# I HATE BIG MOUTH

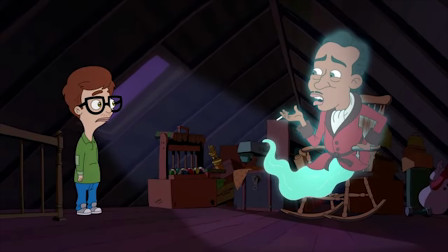So for some reason the kids keep going into the attic and asking him for advice.
Duke, I wanted your advice, and I guess I still do?
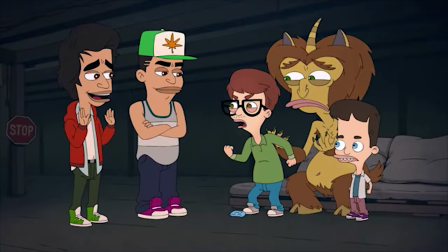So as well as the weirdness of the hormone monster, it's also established that ghosts are also a normal thing for this world?
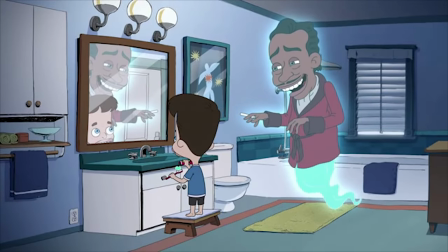Like, this ghost basically fills the same role as the hormone monster, but for Nick instead of Andrew.
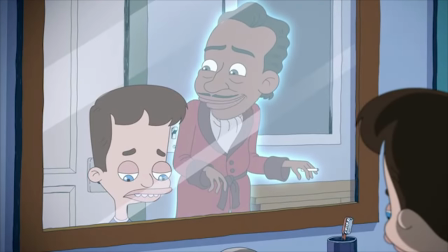Why didn't they just give Nick his own hormone monster?
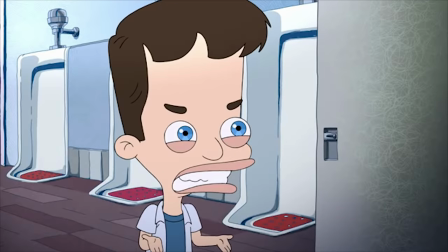One of the most telling signs of how little the team cared about this making any sense is how the kids who are supposed to be 13 mostly sound like fully grown adults.
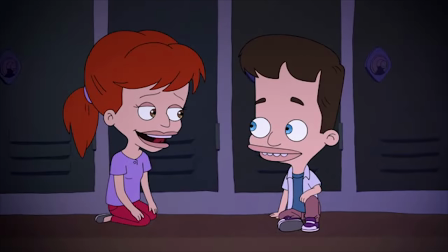Okay, can we be excused? You have a really big mouth. Thank you, I think?
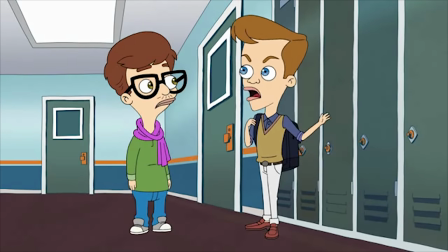Andrew is kind of okay because he's developing a bit faster, and that's part of the story. And his voice is suitably pathetic for his character.
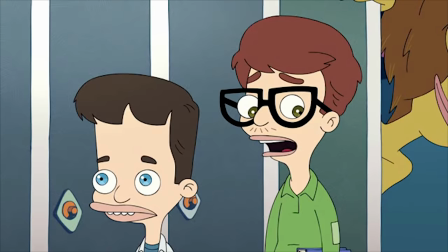So, I know your parents aren't going to be home, but, uh...
But Nick sounds like a 30-year-old man.
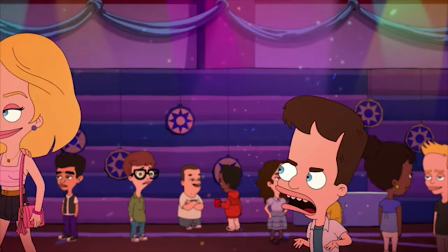Well, you're clearly too busy for me.
Nick is supposed to be the one who's developing slowly, and he's tiny.
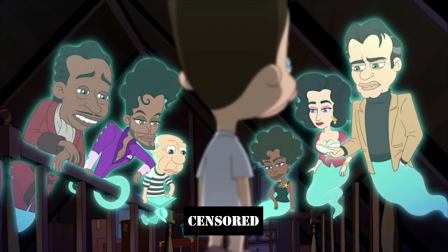That's a big part of the show that he's underdeveloped.
Did you shave? Is that ornamental? The boy just hasn't hit puberty yet.
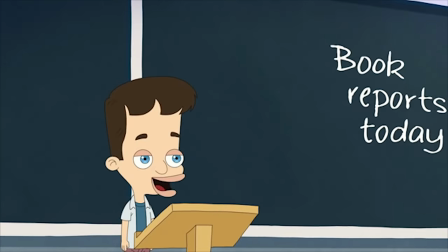Is this appropriate?
So why on earth did they choose to use this voice for him?
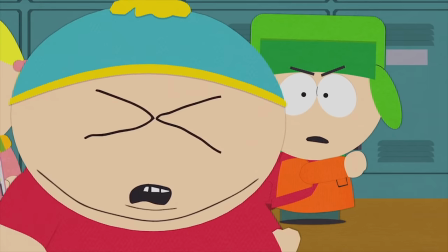I think there's a reason that every single one of the kids in South Park has a high-pitched baby voice.
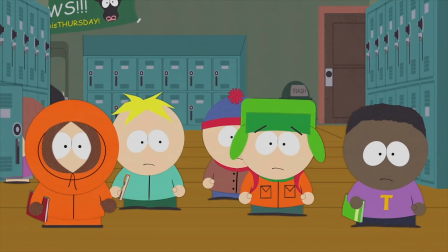I'm sorry, Cartman.
Because it sells you on the fact that they actually are... children.
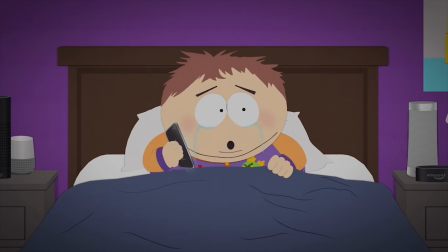Imagine if Eric Cartman just spoke like Trey Parker's normal talking voice. That'd come across as pretty lazy, wouldn't it?
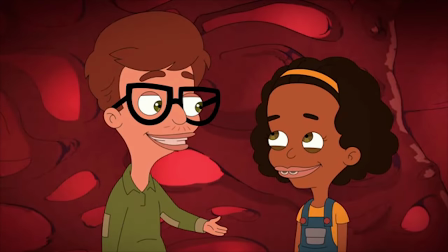A character called Missy is the only one who actually sounds her age.
Wowsy wow, forbidden lovers?
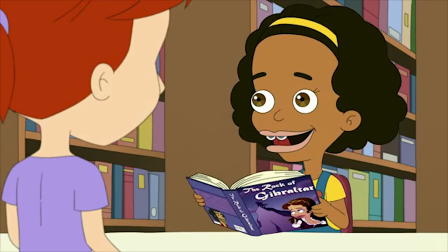But the only child character performance who's fitting and suitable stands out as being weird because they just didn't bother to do it with anyone else.
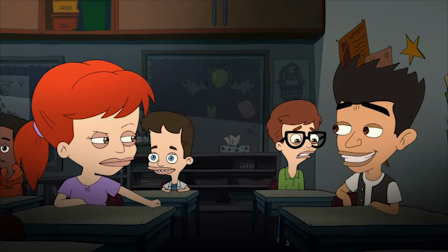And that's why we need equal pay.
Like, you don't sound like a 13 year old?
Everything in the gay community is a thing.
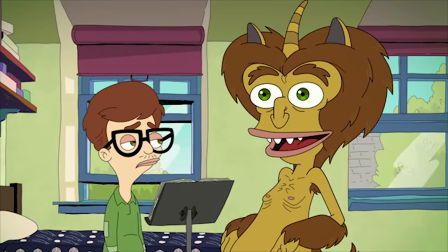You don't sound like a 13 year old?
What?
And on top of this, it doesn't help that so much of the dialogue isn't even attempting to make them sound like children.
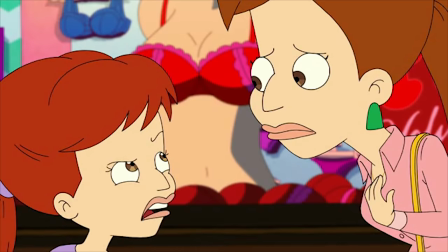They're all just tiny adults.
Are you the patriarchy?
Wow, yeah, a 13 year old would say that one.
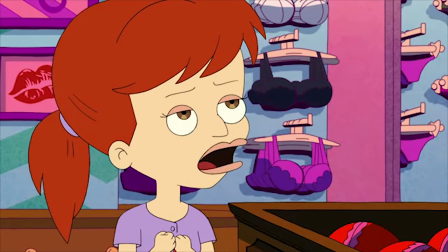You start to see why I don't like this show now None of this kind of thing should even cross my mind
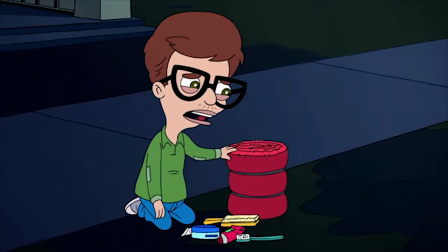because you're supposed to sell me on your show You're supposed to make this universe believable in its own way.
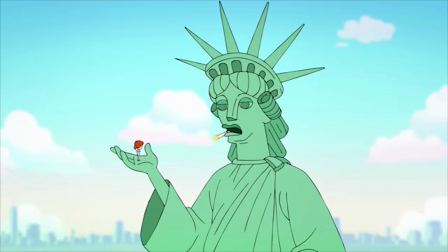I'm not even supposed to think about this kind of thing I never even thought something like this could be such a huge problem But Big Mouth has invented for
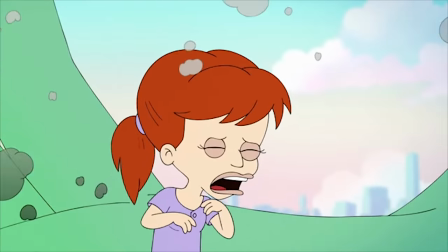me a new warning sign for bad writing and bad world building And don't just say oh because it's a cartoon It doesn't matter with
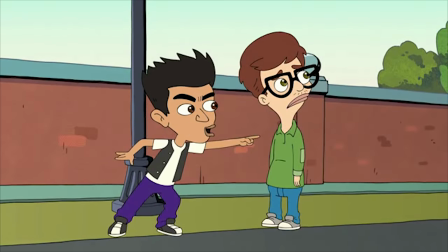every other animated show that I like can do it. Why would Big Mouth get a pass?
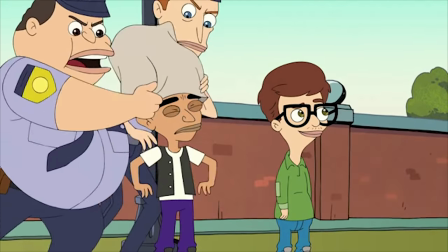It's just confusing to me and just because it's animated doesn't mean it should be held to a different standard And all of that is really annoying and that's without even mentioning the
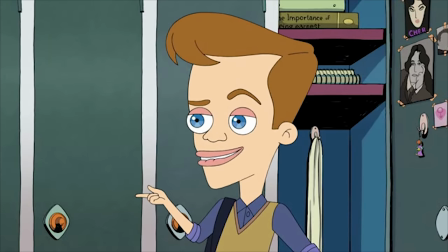Big ugly mouth I cannot believe I've gone this long without talking about how unbelievably bad the character design is
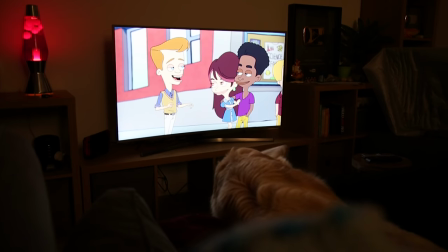No one looks great. They all look like horrible creatures.
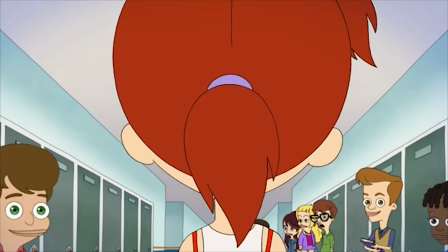Don't they max every frame somehow finds a new way to make me feel uncomfortable because of how hideous the design of the characters are.
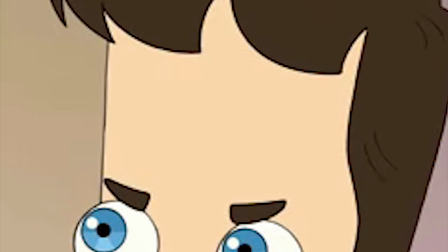I think it's all to do with their creepy gem-like eyes and overly large foreheads. They're just not pleasing to look at.
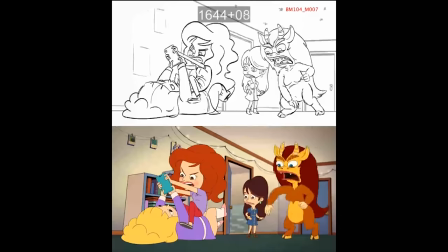They look horrible. I found some rough animatics on YouTube and without the gem eyes and scaling down the foreheads, the style actually looks okay.
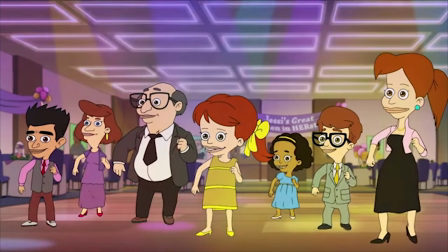But the final look of the show is this clinical, flat and lifeless look. There's a musical number in the latter half of the show which really highlights how horrible it looks.
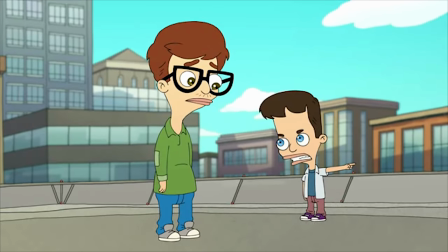It's like corpses are singing at you. As well as the overall unattractive look of the show, the actual animation is most comparable to Family Guy.
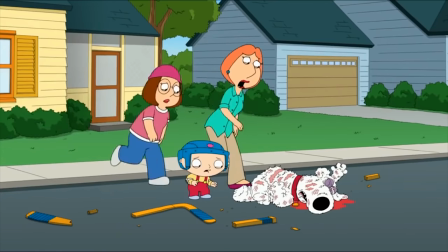And that's not a good thing, visually.
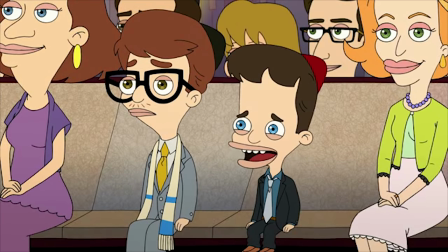This stiff, pivot style of animation can only really work for me when either the writing is brilliant, or you're creative visually, or both.
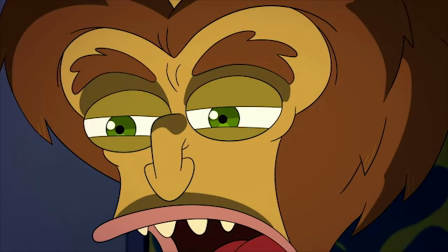This isn't quite the level of the Nutshack or anything, but they never used the animation for visual humor apart from shock value, and the hormone monster being funny and random.
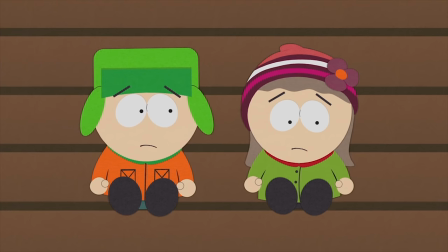South Park has shitty simplistic animation, but they've managed to make it part of the charm of the show.
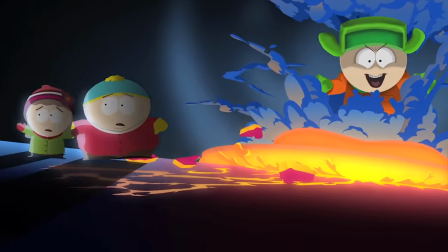Every time the animators break the usual two-dimensional angle, it's visually very funny.
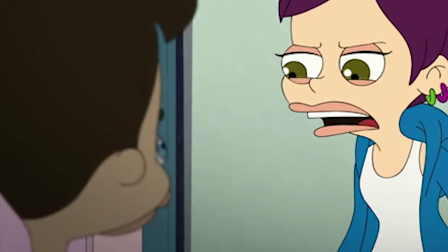The only time I noticed something visually funny in Big Mouth were the various shot reverse shots where the main character's lips are
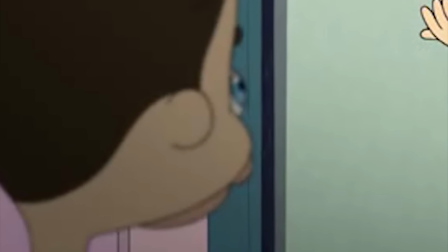so ungodly swollen that you could actually see them poking out from his fat head even when the camera is behind him.